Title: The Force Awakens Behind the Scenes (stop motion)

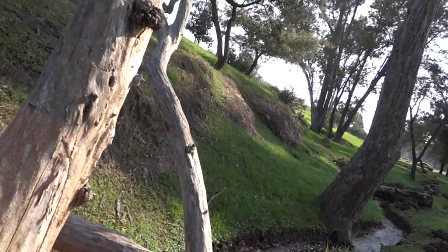5s
Welcome to another behind the scenes, this time from the Star Wars video The Force Awakens Stop Motion
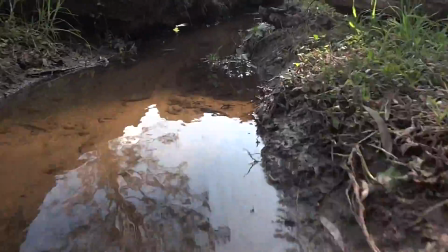12s
One of the coolest thing about this video was the natural set I found It was a river nearby
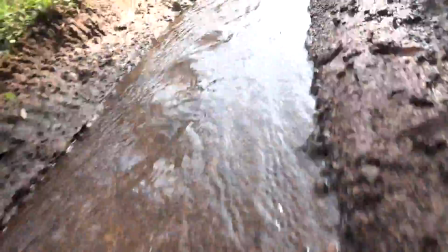18s
my area This is the perfect set to film my video I set the camera into a selfie
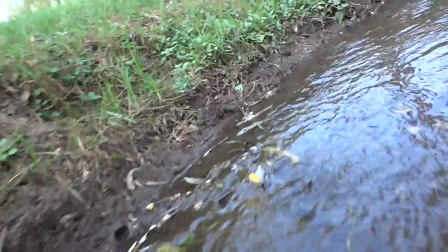23s
stick and I started filming right away I got some cool dynamic shots under the logs and corners on the river
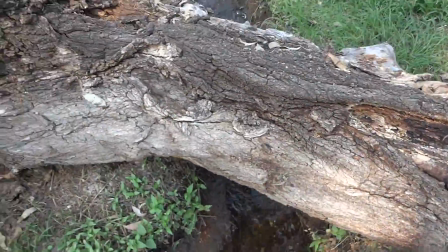30s
and so on I had to film this pretending that there was a ship on the shot so I had to make it very fluid,
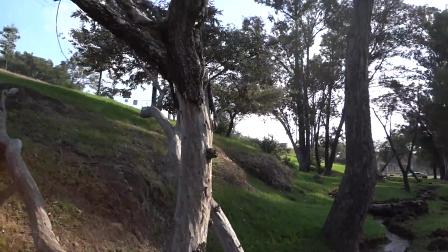37s
very dynamic and some of the shots were hard to make.
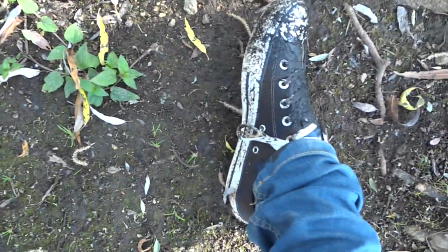41s
So I was filming here in this beautiful set and I just step into the mood and I have my full feet wet.
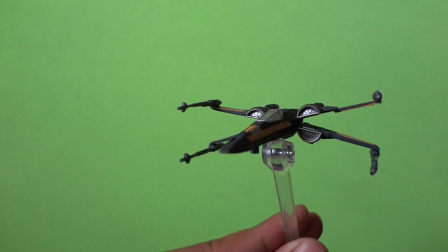51s
Cool. Once I got the shots that I needed, I had to film on the green screen.
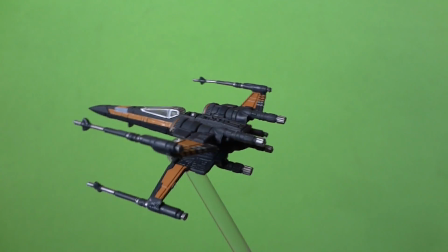56s
I tried my best to match the movements of the ship with the background video. The light had to be in the same position as the video in the background, so it makes sense.
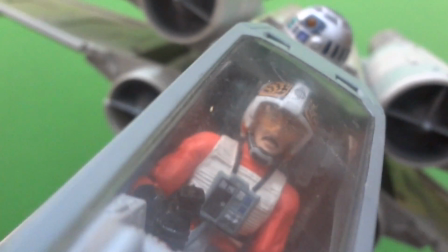64s
I did film a lot of extra clips that didn't make it until the final video, but they have a lot of shots So I can make a sequel,
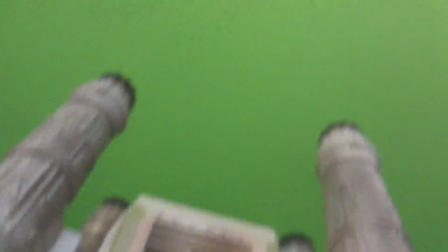72s
so let me know in the comments if you would like me to do that Once I got the background video and the ship all I
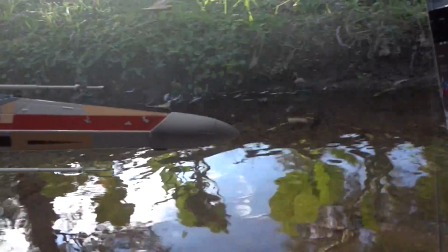78s
had to do was to remove the green screen Well, not really.
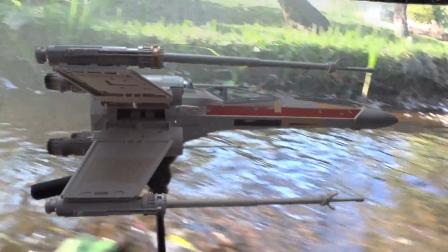82s
I had to remove the poles that are supporting the ship So it looks like it's really flying and this is a time-consuming process I have
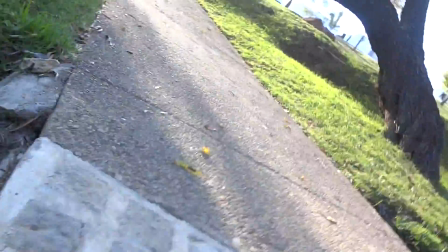90s
to do this for all of the ships that appear on the scene add some glowing effects for the engine and maybe some explosions but after that the
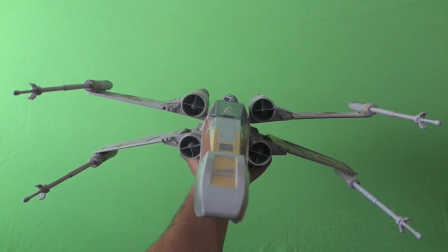98s
result is pretty good and you get something like this
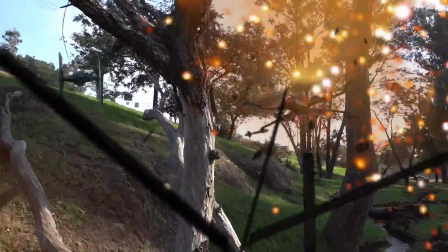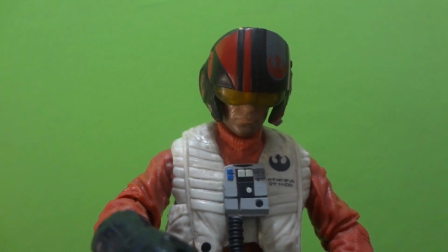107s
because of the size of the toys I couldn't get my camera inside of the cockpit so I had to edit an image that I found on the internet
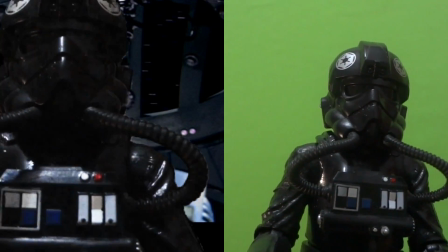115s
and make the windows transparent I did the same for the TIE pilot but the quality of the image was better and you can tell.
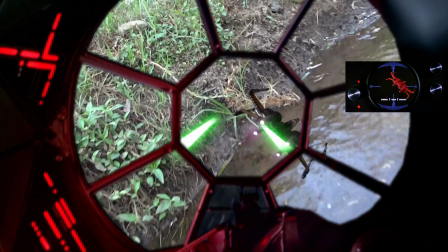123s
When I was searching on the internet I found this window from the inside to the outside so I had to use it for another cool shot that it came out pretty well.
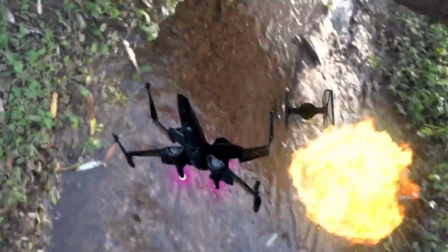132s
I'm going to break down for you some of the FX compositions.
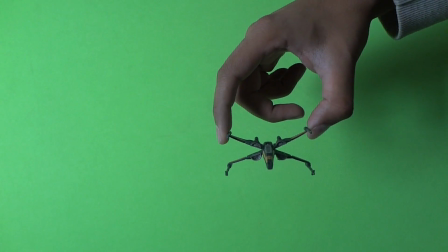136s
I have to film a clear background where the action is going to take place and I film each of the ships moving according to the background video.
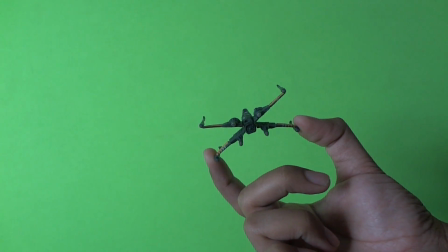144s
Once I got all the videos I have to put them together to see how it looks.
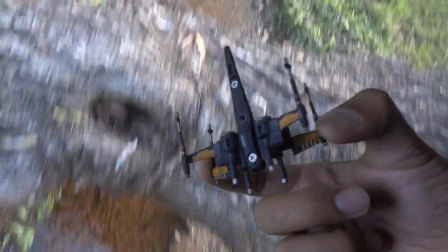149s
I have to mix the timing of the videos and I have to play with the scales and the rotations of the camera and so on.
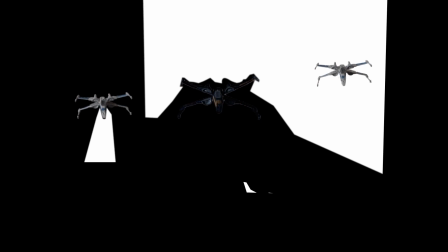156s
Those white things on the background are the masks, even though they are not in the final video they have to be animated on each keyframe.
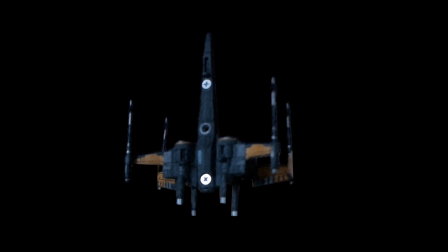164s
So now we can see the ships without my hands. Then I added the engine effects. A lot of blaster shots. We have to kill some rebels, so we have some explosions
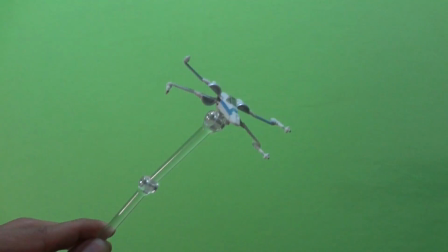182s
And that was pretty much how this video was made, I hope you guys like it Let me know in the comments if you want me to explain some particular
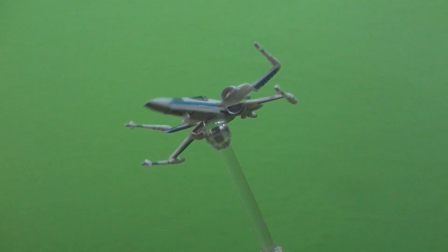190s
part of the video that you don't see here I have been holding a lot for some tutorials,
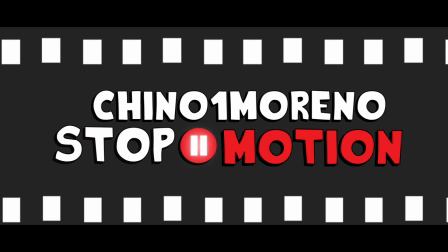195s
but I promise I will make them Don't forget to click the subscribe button if you want to see more
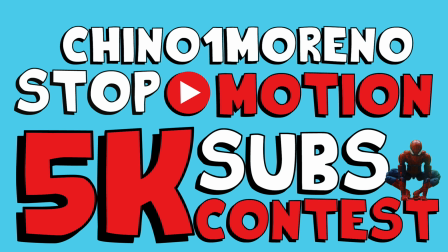200s
Check out the 5k subs video that is going to be appearing on my channel very soon. This is a collaboration project that I made with a lot of other animators, so don't forget to show them some support as well.